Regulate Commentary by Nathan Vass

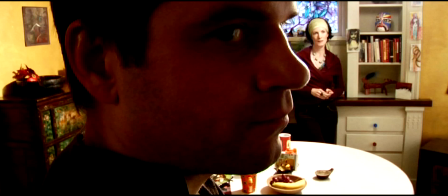15:30 But also we wanted to do deep focus for this movie and have wide angle lenses for the whole thing because one we're hearkening back to an earlier tradition of you know the talkie this is a movie where you know stuff is there's huge amounts of dialogue and we want to make the visuals
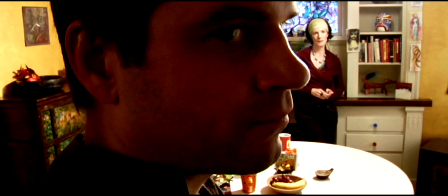15:46 interesting we we want things to be dynamic and not just have uh one thing to look at and that's why the wide frame instead of just uh you know academy ratio or flat ratio going for the full scope ratio here uh to make it feel more expansive yes it's it's a claustrophobic uh
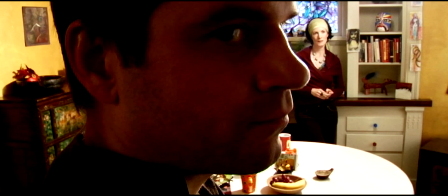16:03 piece because it's only in three rooms, but we don't want the viewer to feel too hemmed in. We want them to have stuff to look around at. Also, deep focus because the character is an actualization.
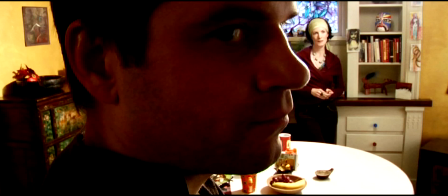16:15 The home, excuse me, is an actualization of the characters who live in it. And we're developing character by allowing the viewer to, you know, look at all the stuff on the walls and infer that Eleanor and Ryan are these kind of art, intellectual,
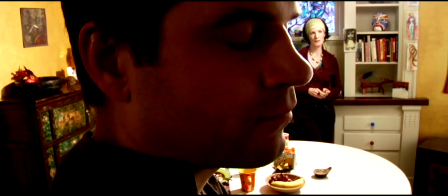16:31 hippie types, among other things. A couple of movement things I liked doing there.
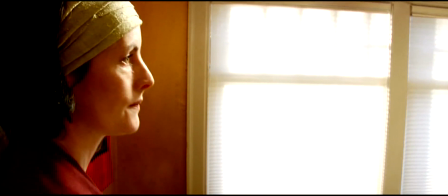16:36 I don't know how interesting this is for viewers who are not photographers or cinematographers,
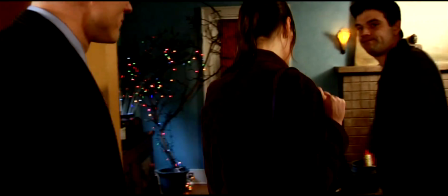16:41 but the swooping camera on both women there a moment ago was something that I liked because it
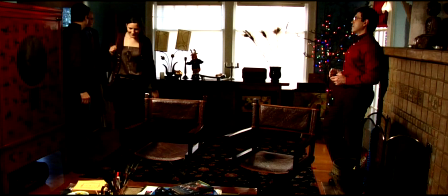16:47 implied a synergy and hopefully a connection between the two women who are involved in this scene with a bunch of males and hopefully a silent, an unspoken connection, however slight,
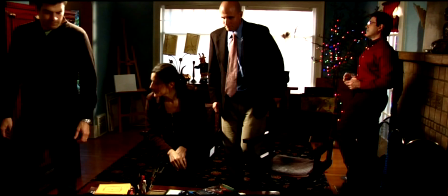16:59 that might make Eleanor feel a little more comfortable a bunch of jump cuts here to sort of establish the scene quickly
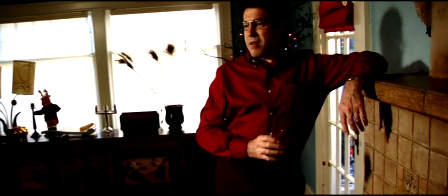17:04 lay out the the geography of the room and the camaraderie between the two agents there with the cup being set down on the
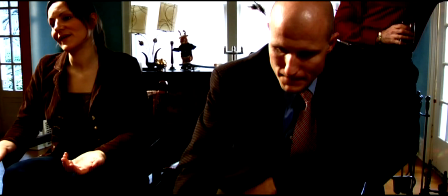17:10 cup holder uh now we have uh devon very great great well-trained actor um she's basically reeling off some exposition
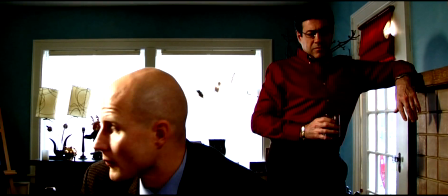17:18 john reacts here with a line who is she talking to and that's sort of an inside joke she's of course talking to the audience because everyone in this room would be aware of
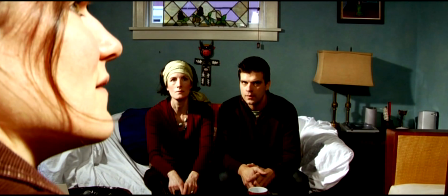17:26 the stuff she's saying i really hate exposition and i like to to cut it as much out of the movie as possible. That's why we never verbalize, you know, who's the ex-husband, who's the new husband, who was married to who, what are they even talking about in this bloody scene, you know, whose daughter went missing and all this.
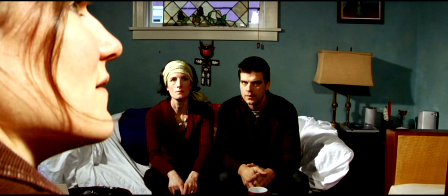17:41 I hope all that information becomes gradually clear in the manner that it would if you were, you know, standing over these guys' shoulders for two hours and you sort of got, or in this case, 27 minutes and sort of got the gist of what was happening. I enjoy cutting out exposition because it's this in media res thing where it forces the viewer to dive in and pay a lot of attention.
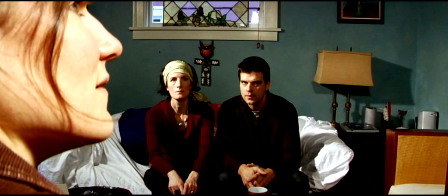18:01 We do expect a lot from the viewer in this. I feel audiences are pretty darn intelligent, and when you make something that asks them to use that intelligence, I like to think that it causes them to sort of live up to that expectation.
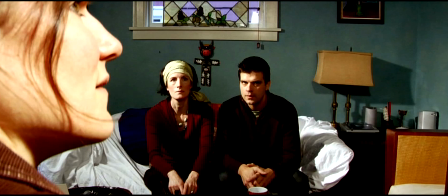18:14 If you make something designed for the lowest common denominator, then audiences will live down to that lack of requirement. But people have been watching movies for, you know, more than a century now and visual grammar has been pretty clearly established ways of
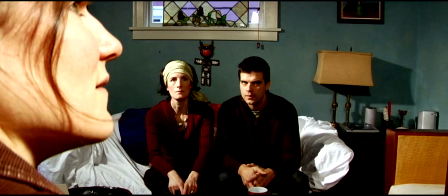18:29 narrative storytelling i think people can figure out what's going on in this movie uh watching it one or two times but we do have to have devon laying out that stuff about who these two agents are that is just a little too much to ask in terms of they're just not going to know that
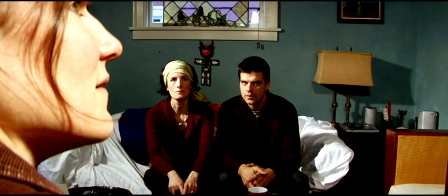18:44 the audience isn't i like to rehearse with actors we spend a lot of time i guess i can play this um you know what i want to pause
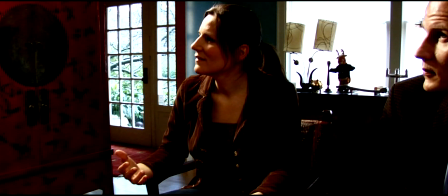18:52 this again briefly, thanks for bearing with me, and tell you that that moment there is another of these intentional sound discontinuities. She says, she's your daughter too, and we have a shot here of her not speaking, but just in a visual pose of exasperation and lack of understanding of John's flippant attitude.
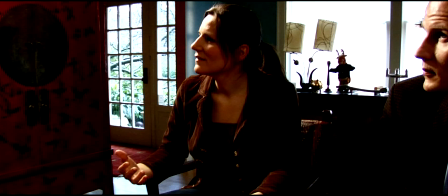19:10 Again, it's an effort to sort of wake up the viewer, get him to pay attention, you know, oh there was something slightly off, what happened there?
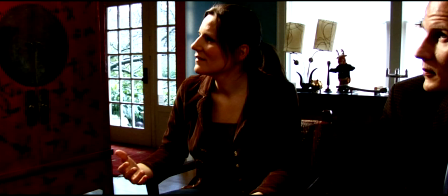19:17 I'm not trying to say that that's an entirely successful thing i think i should have done either more of these or none of them in this film because it's not immediately clear i like to think that there's enough of these to make clear that they're not mistakes they're all over the movie and
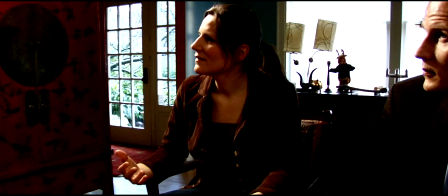19:34 maybe they're more apparent as one watches it further more and more times but uh yeah i have gotten feedback where it's like oh gosh you made a couple of mistakes there and i kind of felt like um how Now, Thelma Schoonmaker, excuse me, Martin Scorsese's famous editor, felt after the movie Goodfellas,
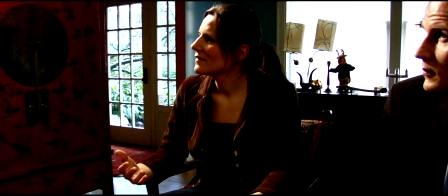19:49 she was backstage at the Academy Awards when Goodfellas lost to Dances with Wolves, and Kevin Costner or somebody associated with Wolves came over and told Thelma, you know, Goodfellas is really good, I like the movie quite a bit, but, gosh, there's so many continuity errors in that thing.
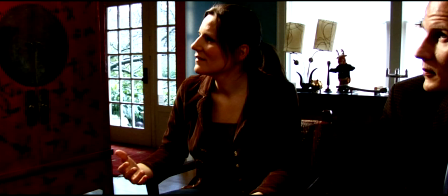20:04 And Thelma had to reply, you know, we do that all the time. That's intentional. We care more about the emotional reality of the scene than the physical reality of the scene. And if preserving the physical reality means having shots go on forever so we're not doing jump cuts, we're just going to make the audience go to sleep.
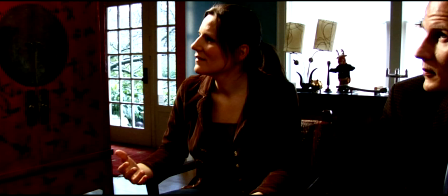20:23 And I really respect that willingness to foreground emotional and psychological matters over something as prosaic as continuity. I like to think that's what we're accomplishing to some degree of success here.
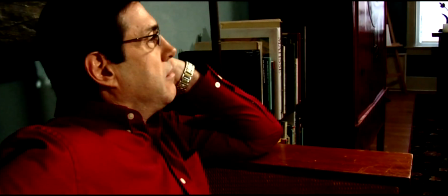20:38 um yeah yeah and so we have john basically derailing this uh what's
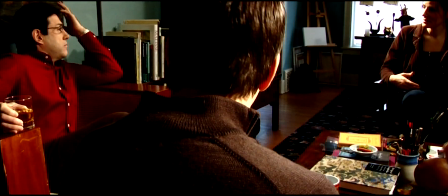20:43 supposed to be a kind of a fruitful back and forth where the agents are trying to gather more
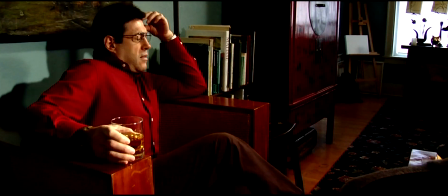20:48 information searching for the missing child missing and possibly dead
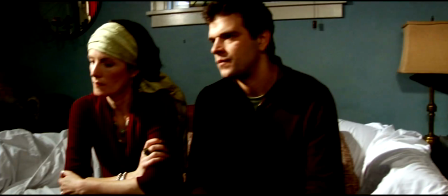20:53 child uh teenage daughter of eleanor and john's characters here that's why john
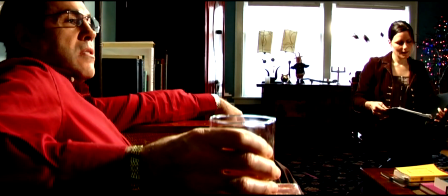20:59 has to be at the home uh he doesn't want to be here but he's required to, because naturally as a father he's involved in the search for this child.
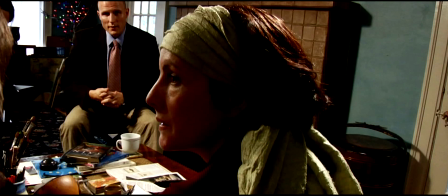21:08 Right there we have, I'm going to pause this again, we show Eleanor turning her head to look at John two times.
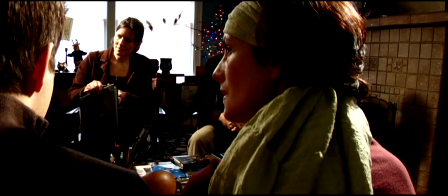21:17 I like to repeat actions sometimes in order to emphasize them. An example, I guess, would be a taxi driver, Martin Scorsese.
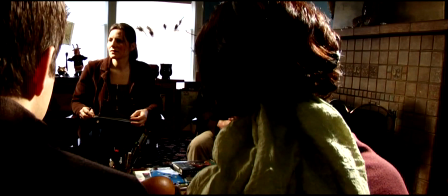21:28 He cross-dissolves from Bob De Niro walking down the street to Bob De Niro walking down the street. It emphasizes loneliness in the case of that movie. Here, I hope it emphasizes Eleanor's exasperation. Rather than have her overact that moment, we show two takes of it.
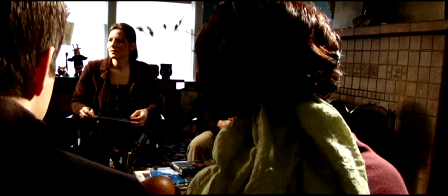21:47 Sort of breaking from physical reality once again to emphasize emotional reality. This was shot in a different manner than the rest of the film, this scene. I just asked them to run the entire scene while I moved about the room, grabbing footage, documentary style.
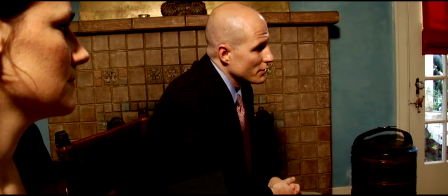22:03 I thought that would be appropriate because in terms of dialogue, the scene is pretty chaotic.
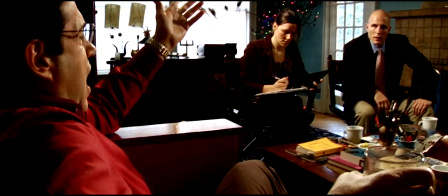22:08 There's a lot of different little mini-threads, like, there, John, what is he even talking about with the K in the New Orleans?
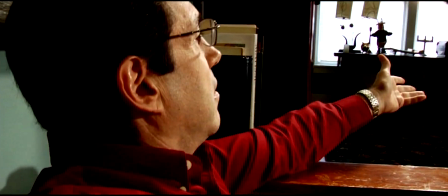22:13 That's not resonating with the other characters. Or if it is, like, Ryan there is not finding it very funny.
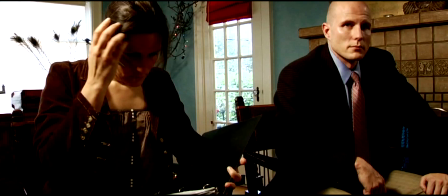22:19 uh, Devin and Marty, the actors playing those agents, are probably just more confused and overwhelmed than anything else.
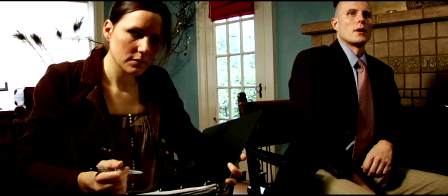22:26 I imagine that they are accustomed to working with cooperative people.
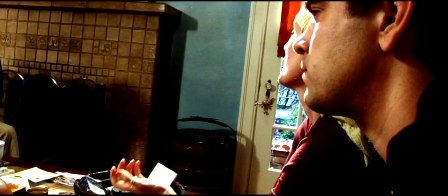22:32 The point of the scene is to try to condense what it would feel like for Eleanor to be married to John for 20-odd years,
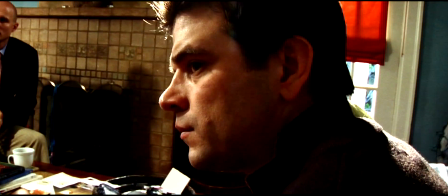22:39 16 to 20 years, uh, in one scene for the audience. I mentioned earlier rehearsing with the actors.
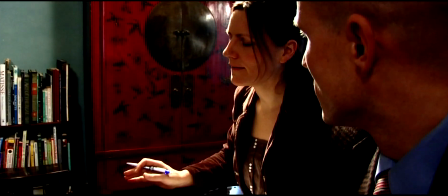22:47 We spent a lot of time on rehearsal because I wanted the characters to know,
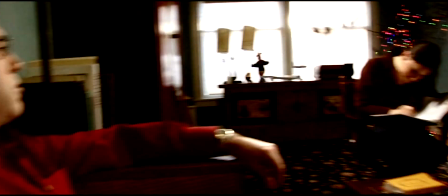22:52 I wanted the actors to know the full backstory of all these characters.
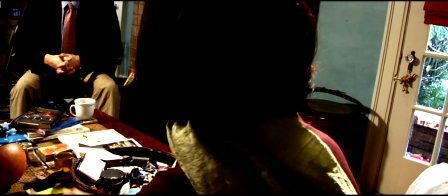22:57 We have stuff going on about how Vincent and Catherine met, John and Eleanor if you will,
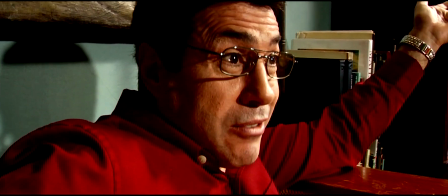23:03 why they were initially attracted to each other, how that marriage worked for the brief time that it did,
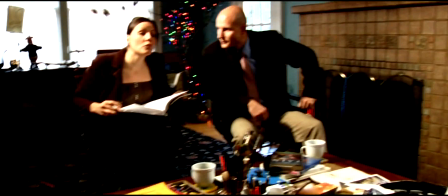23:08 what happened, why the teenage daughter went astray. The audience doesn't get clued into any of that.
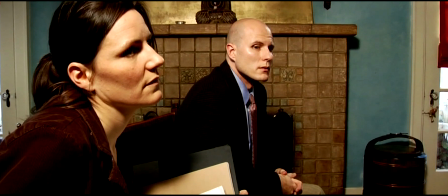23:15 I don't think that's important, though. I think it's important that the actors know that and that they can psychologically just communicate
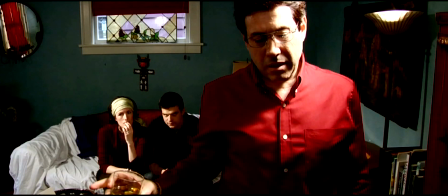23:21 that to the audience who's sort of diving in in media res and trying to figure this out as they go.